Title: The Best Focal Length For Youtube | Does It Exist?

What's the best focal length for YouTube videos like this? If you think there's just a single answer to that question, you might want to pay attention because there absolutely is not.
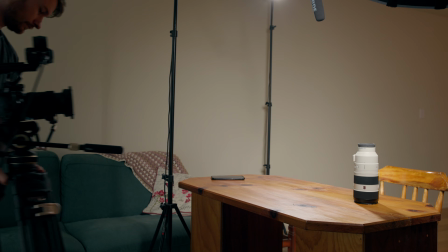(0:08)
The biggest thing that it affects is how far the camera is from the subject, which can greatly impact the feel of the shot.
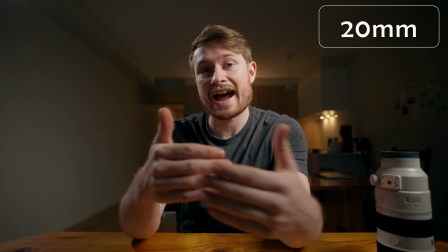(0:16)
And the reason different focal lengths look so different is because we have to move the camera and the subject closer together or further apart,
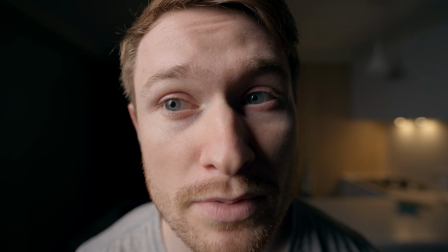(0:25)
and that's where we get perspective distortion, which most people would call compression. I've made a whole video about this, so go check that out, but it's not exactly how you think it works. Focal length also impacts aperture because the way we measure aperture is as a fraction, with the focal length being the numerator, f over 1.8, 2.8, whatever it is.
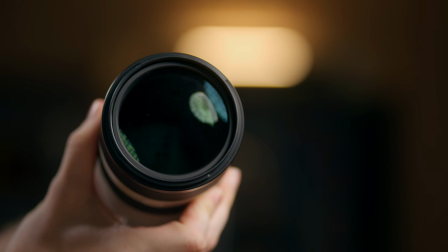(0:48)
So a larger number on top or a longer focal length will mean a larger iris, and as we know, larger iris would mean shallower depth of field.
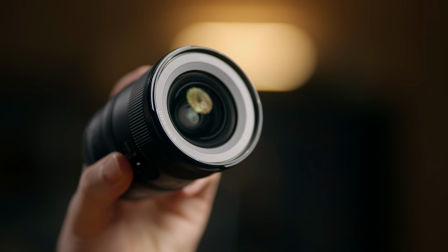(0:56)
The benefits of wide angle lenses like this is because you can have the camera so much closer, it feels a lot more intimate because I'm physically closer to the lens.
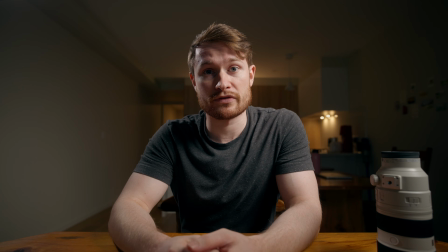(1:05)
So it's almost as if you're just sitting across the table from me and I'm talking directly to you.
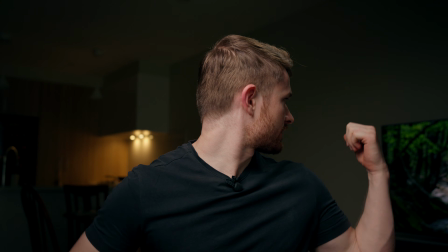(1:10)
It also allows you to show off the background more if you have an interesting background.
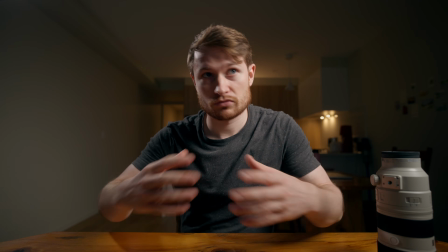(1:15)
That could also be a bad thing though, if you do not have a space that you want to be able to see the whole thing in the shot, then maybe you don't want to shoot on a wide angle lens.
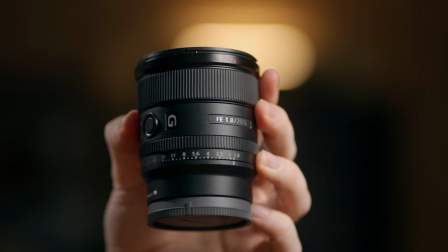(1:23)
And also to do with the space you're in, it makes the space a lot bigger. Like when we're shooting on this 20mm, that wall looks like it's way further behind me than it really is.
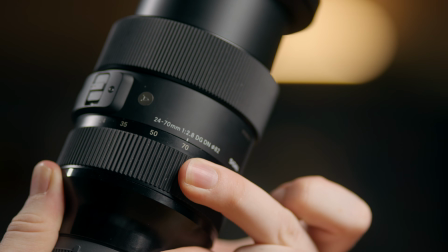(1:32)
Whereas on the higher focal lengths, it seems like it's a lot closer. I also made a whole video about this 20mm lens in particular recently, so go check that out if you're interested. But now for probably one of the most popular focal lengths in general, 50mm.
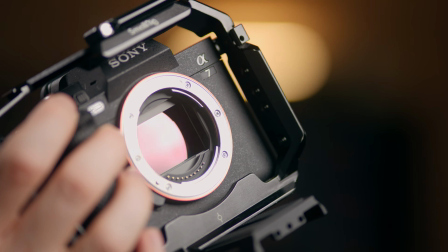(1:47)
By the way, all of these numbers are on full frame. This is on the A7 IV.
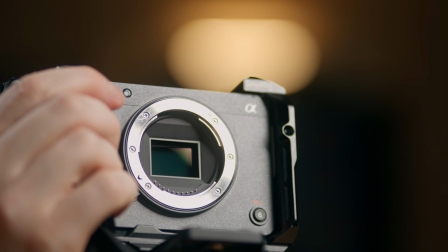(1:51)
So if you're on a different size sensor, then you'd obviously have to just calculate what the equivalent would be.
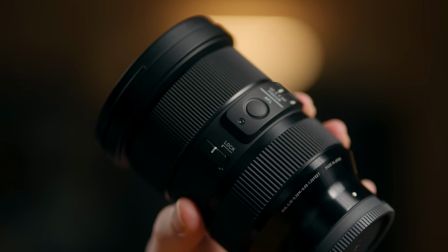(1:57)
Now I'm shooting on a 24-70, not a 50mm prime.
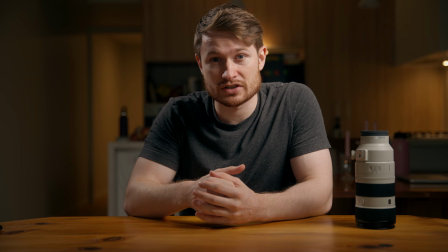(2:00)
A good 50mm prime would probably be one of the best looking images that you could get because 50 is such a standard focal length,
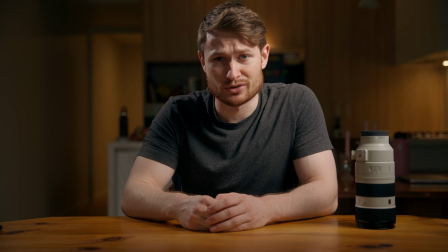(2:09)
and often you can get 50mm 1.2s, so you can really blur out the background.
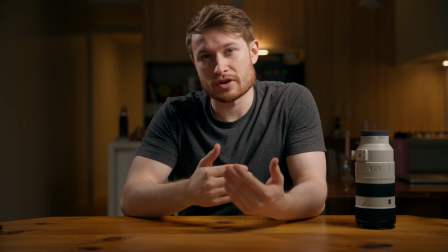(2:14)
Biggest thing with 50mm is it's just a lot more natural because with the wide shots,
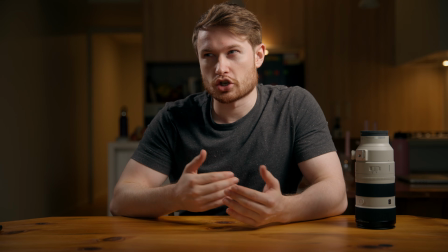(2:19)
yes, you're very close and very intimate, but like you're not always sitting that close to people.
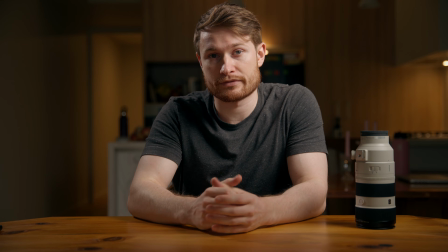(2:23)
And because you have to back up a bit, this is more like what you would see in real life from a normal distance that you would be seeing a person from.
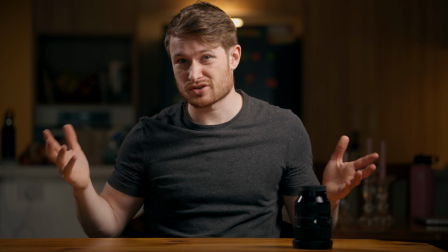(2:31)
There's a few benefits to longer focal lengths like this. This is 100mm on the 70-200 G Master Mark II.
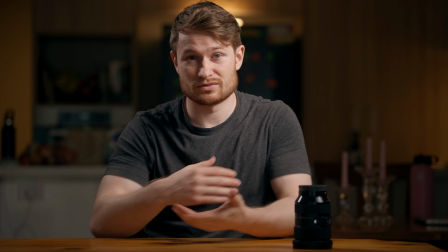(2:38)
The first is it's just kind of more flattering to, you know, the human face, and just in general,
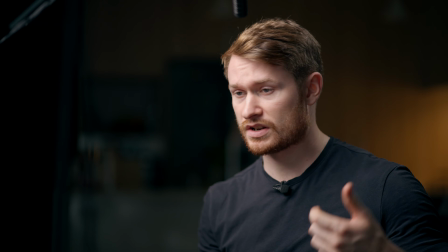(2:43)
things look a little bit better because that you don't have that perspective distortion from being really close.
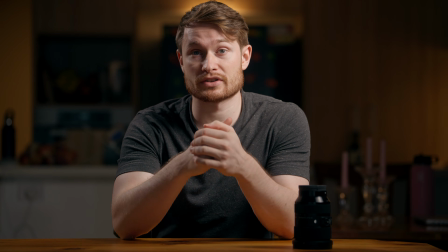(2:49)
Like I mentioned before about depth of field, higher focal lengths are going to have a shallower depth of field at this same aperture.
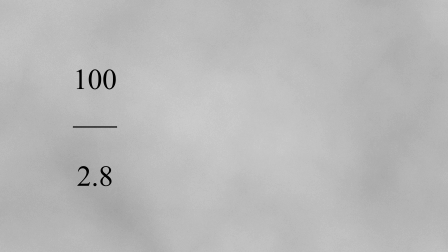(2:55)
You know, 100 over 2.8 is going to be a larger circle than 20 over 2.8 maths.
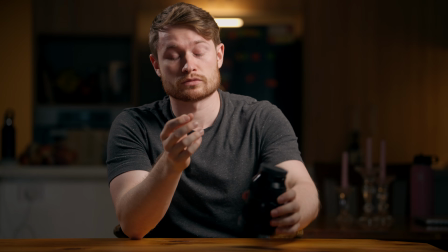(3:04)
And they also allow for more room for foreground elements.
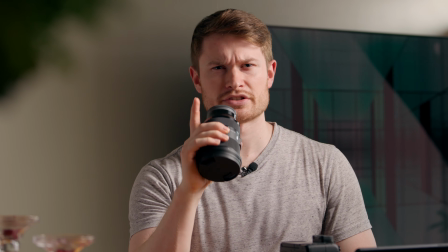(3:07)
Like if I wanted to put this 2 meters in front of me, so it's just a nice little blurry bit in the foreground, I can do that.
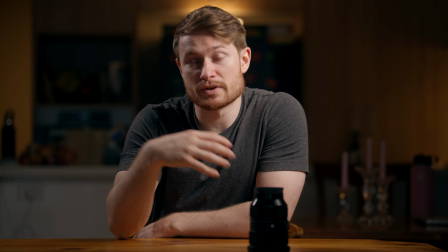(3:13)
So you can just play with the depth a little bit more because you actually have that depth,
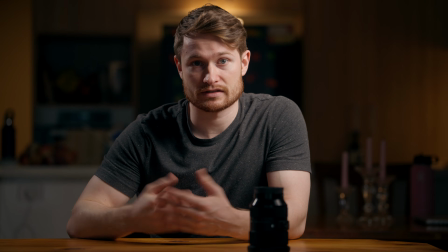(3:18)
because you have more distance between the elements of the shot, being the camera, the subject, the background.
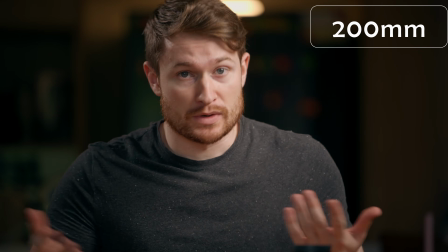(3:24)
So obviously there's a pretty big difference between all of these. This is now at 200mm.
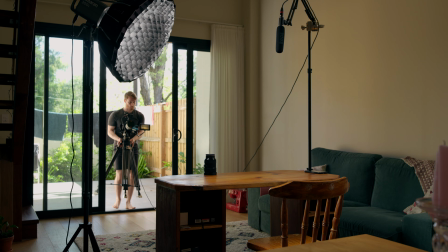(3:28)
I can't quite move it back far enough because my XLR cable is only 6 meters long, so I can't quite put it back to have the same framing. And I feel like this one is probably a bit too much at 200mm, but I think each sort of category of focal length has its merits,
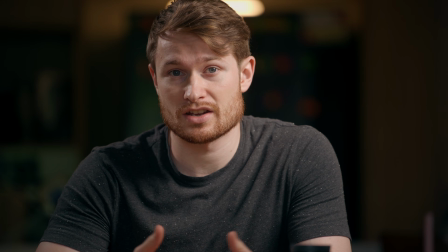(3:43)
and the decision on which one to use should be made on the feeling that you're going for,
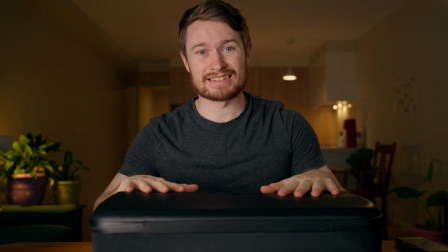(3:49)
the type of content, whether you have other elements apart from yourself, the space you're in, or even entirely arbitrarily if you want.
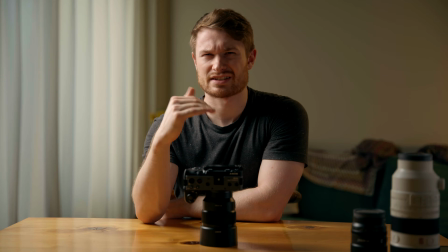(3:57)
I like to play around with different lenses and different lighting setups all the time, so very few of my videos have the exact same setup. But that's all for this one. What's your favorite focal length for videos like this?